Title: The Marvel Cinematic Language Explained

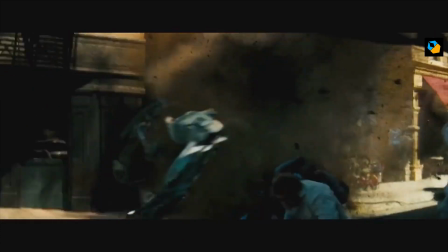268s
The editing and action is chaotic. You have no idea who's fighting or where. After a few seconds of that, you just become numb.
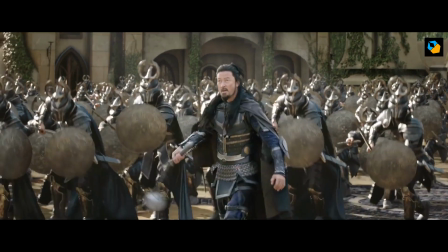275s
But Marvel avoids that. How? First of all, throughout the action, the screen direction or 180-degree rule is maintained.
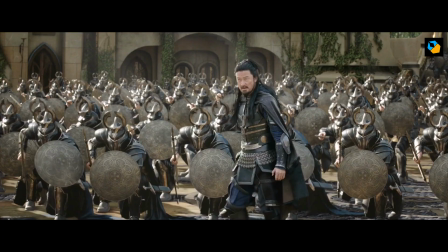283s
The heroes look one way, and the villains look another way. That's simple enough, but there are 2 twists Marvel applies.
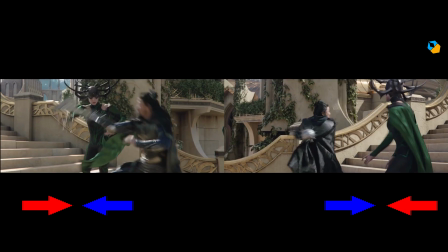290s
One, in between, the directions change for a little while and then return back again to its original position.
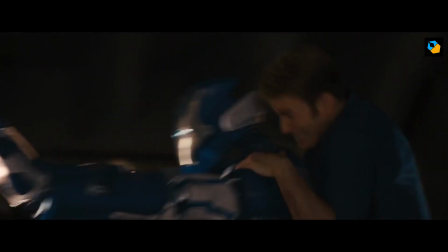298s
Sometimes it's done within the shot, sometimes it's a jump cut. A jump cut is used if it's a frenzied action scene.
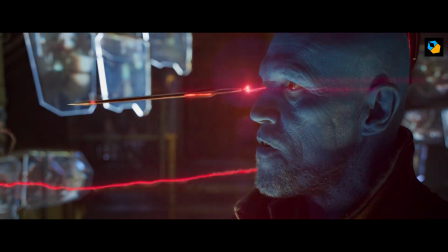305s
If it's a cool, slow motion kind of action scene, then the transition is often smoother.
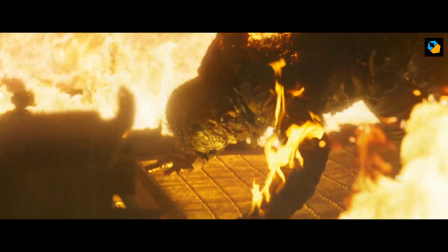309s
This removes the boring monotony, especially with long action scenes like the one in Captain America: Civil War.
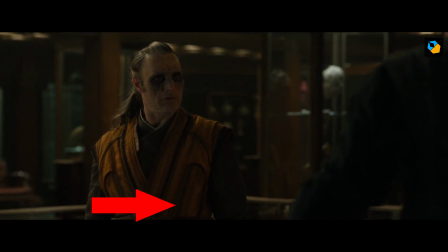317s
Second, in most movies, the hero is on the right and the villain is on the left. Not always, but regularly.
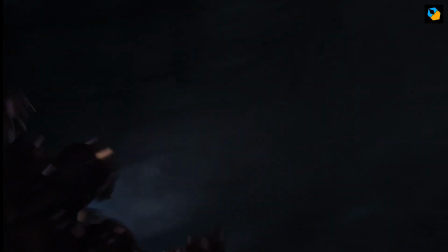323s
In the Avengers, when Thor and Iron Man fight, they consistently follow screen direction and never break it.
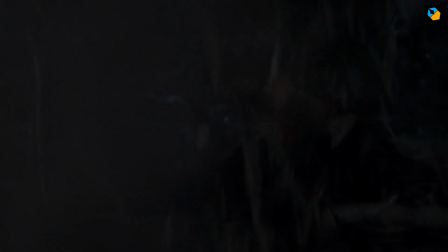329s
The fight's not big, so there's no need.
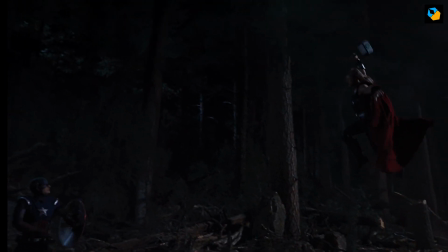332s
However, once Captain America intervenes, the scene ends with a surprising shot where the positions are reversed.
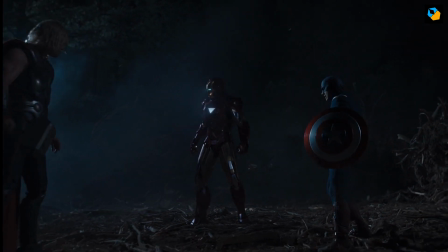338s
It's not an accident. They went through the trouble of getting the previous shots to match. It shows the consistency with which the formula is applied.
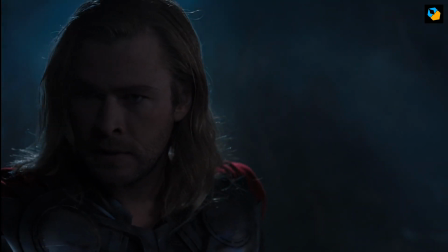347s
Thor starts out stronger, but ends up losing the battle. Interesting, isn't it?
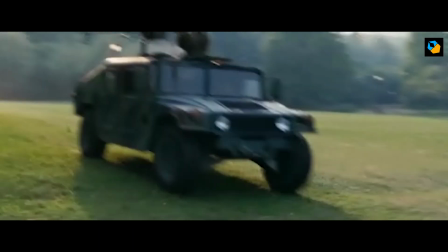352s
Maintaining character position is one thing, but what about the location? This is where I think Marvel really excels.
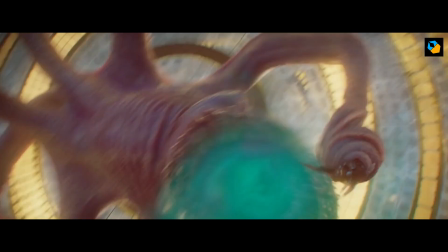358s
Here's something really cool. In every single fight or action scene, the location is always an arena.
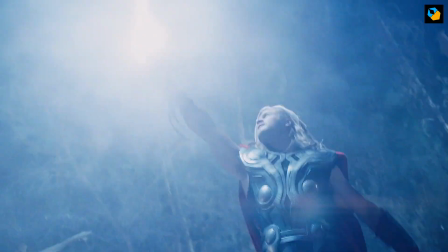366s
Let me explain. In the previous example, they fight in a forest, but what do you really see?
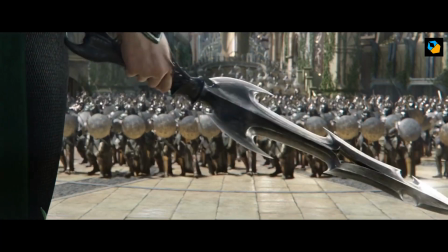371s
Just random trees and mountains. It's actually an arena. Look at every single action scene in any movie in the Marvel Cinematic Universe,
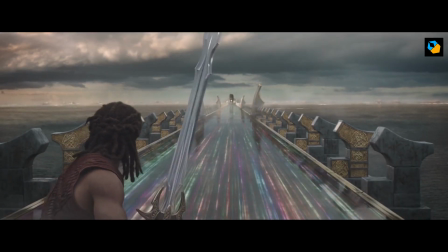379s
and you'll see for each location, no matter how small or big, it's always like an arena.
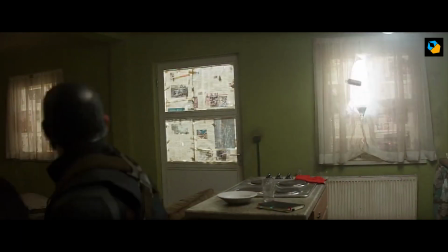386s
They fight in the same spot until it's time to move to another location.
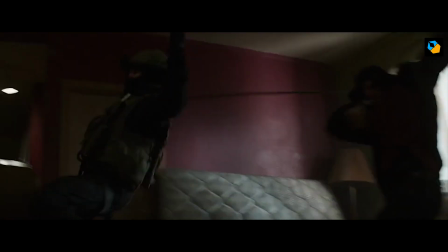391s
Check out this sequence from Captain America: Civil War. They start out in the room and both Barnes and Captain America stand in place.
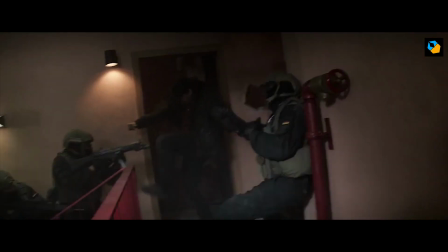398s
Then Barnes exits to the landing. He stands in the same spot and fights.
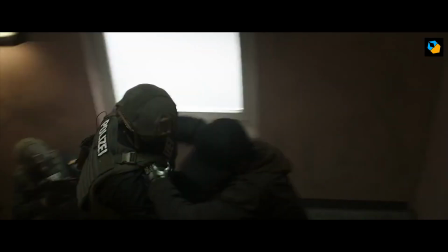403s
They move down the stairs, but it always seems like the same place. There are no new distracting elements in the background.
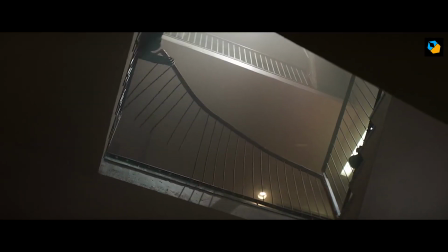409s
We know they're going down, but we're not confused because nothing changes. Instead of trees, we have stairs.
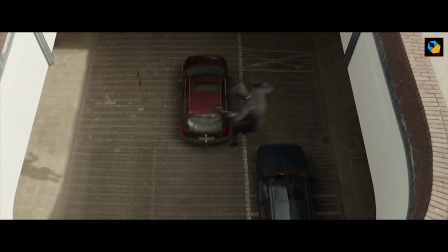415s
Then they move on to the rooftop, another arena, and finally they land on the highway.
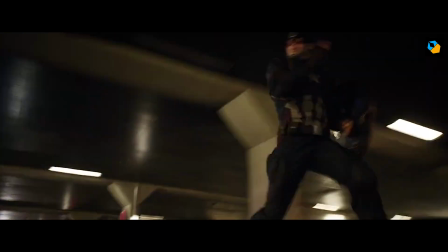420s
Now check this out. They have a huge car chase, but from beginning to end, they are on the same highway.
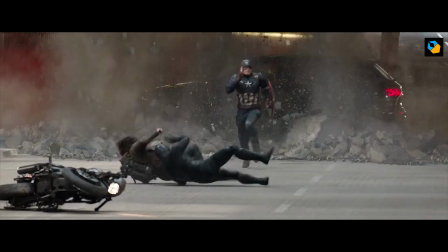426s
No changes in the background to disorient the audience. Only at the end do we see some variation.
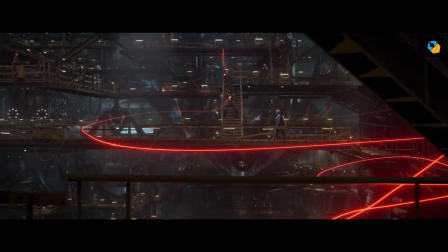433s
The backgrounds are always rich with detail. This is how Marvel stays one step ahead of television.
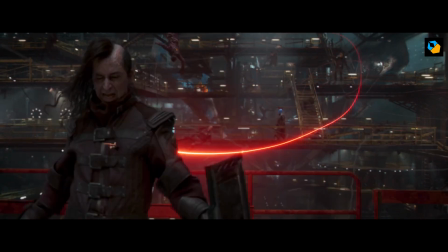439s
There's depth in the frame, and they don't compromise on the visual effects.
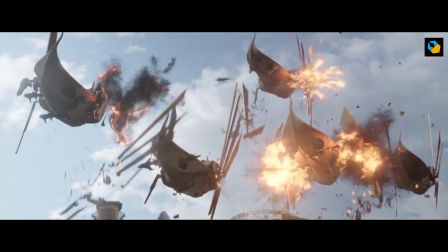443s
Even tiny details are not missed, like the ship falling a few shots later, even though nobody would have missed it.
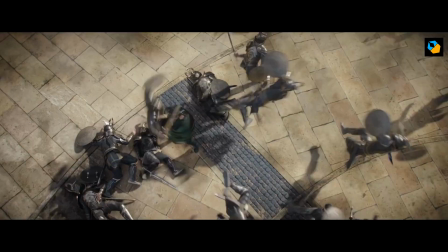449s
In between the action, we always move to the top angle shot.
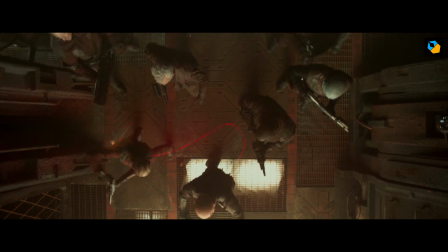453s
This gives us a small breather, and at the same time allows us to reorient ourselves in case we got confused.
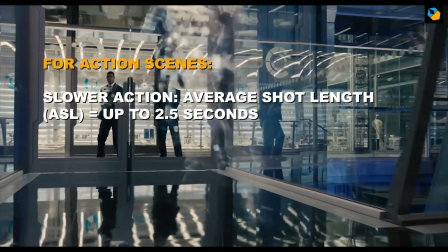460s
Almost every action scene has a top angle shot. For slow action scenes, the average shot length can be up to 2.5 seconds.
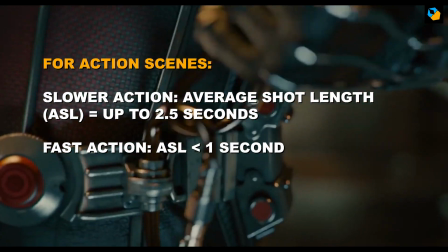469s
While for the fast-paced action scenes, the ASL is 1 second or lesser.
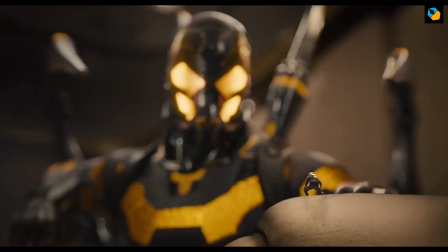473s
To help you follow the action at a breakneck pace, there are both long and short shots.
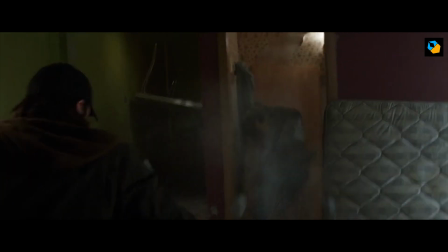479s
You have close-ups of an interesting weapon or tool, and then a wide shot of it being used.
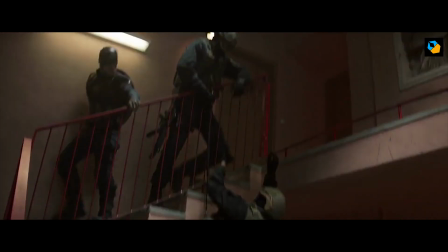483s
It's not just random editing, and that's why we can follow along. And finally, there's always highlights in the action sequence.
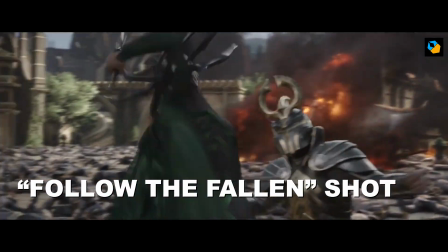491s
I call them follow the fallen shots, where the camera follows the person hit.
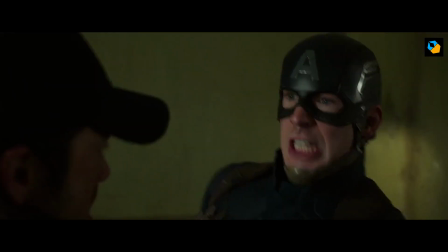495s
Like in these shots. Boom! Boom! Go Woody Harrelson. Boom, boom, boom.
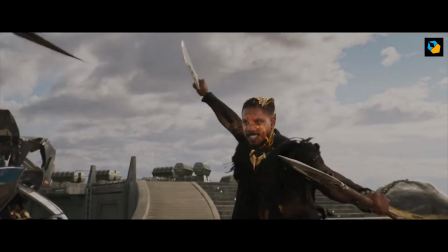501s
Let's talk about the cinematography and visual look of the Marvel Cinematic Universe. To the unrefined eye, Marvel movies look like any other.
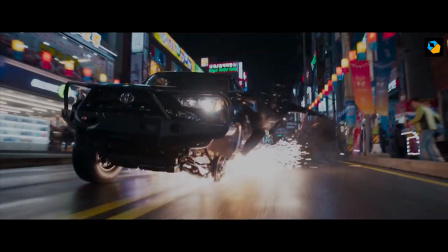509s
Some have criticized it for not being as edgy as the DC Universe. DC has picked dark and green.
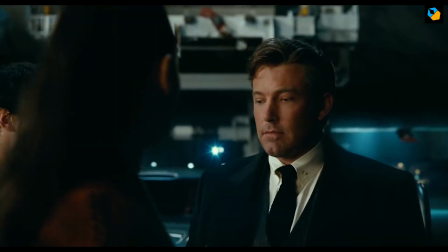515s
Marvel is blue and warm.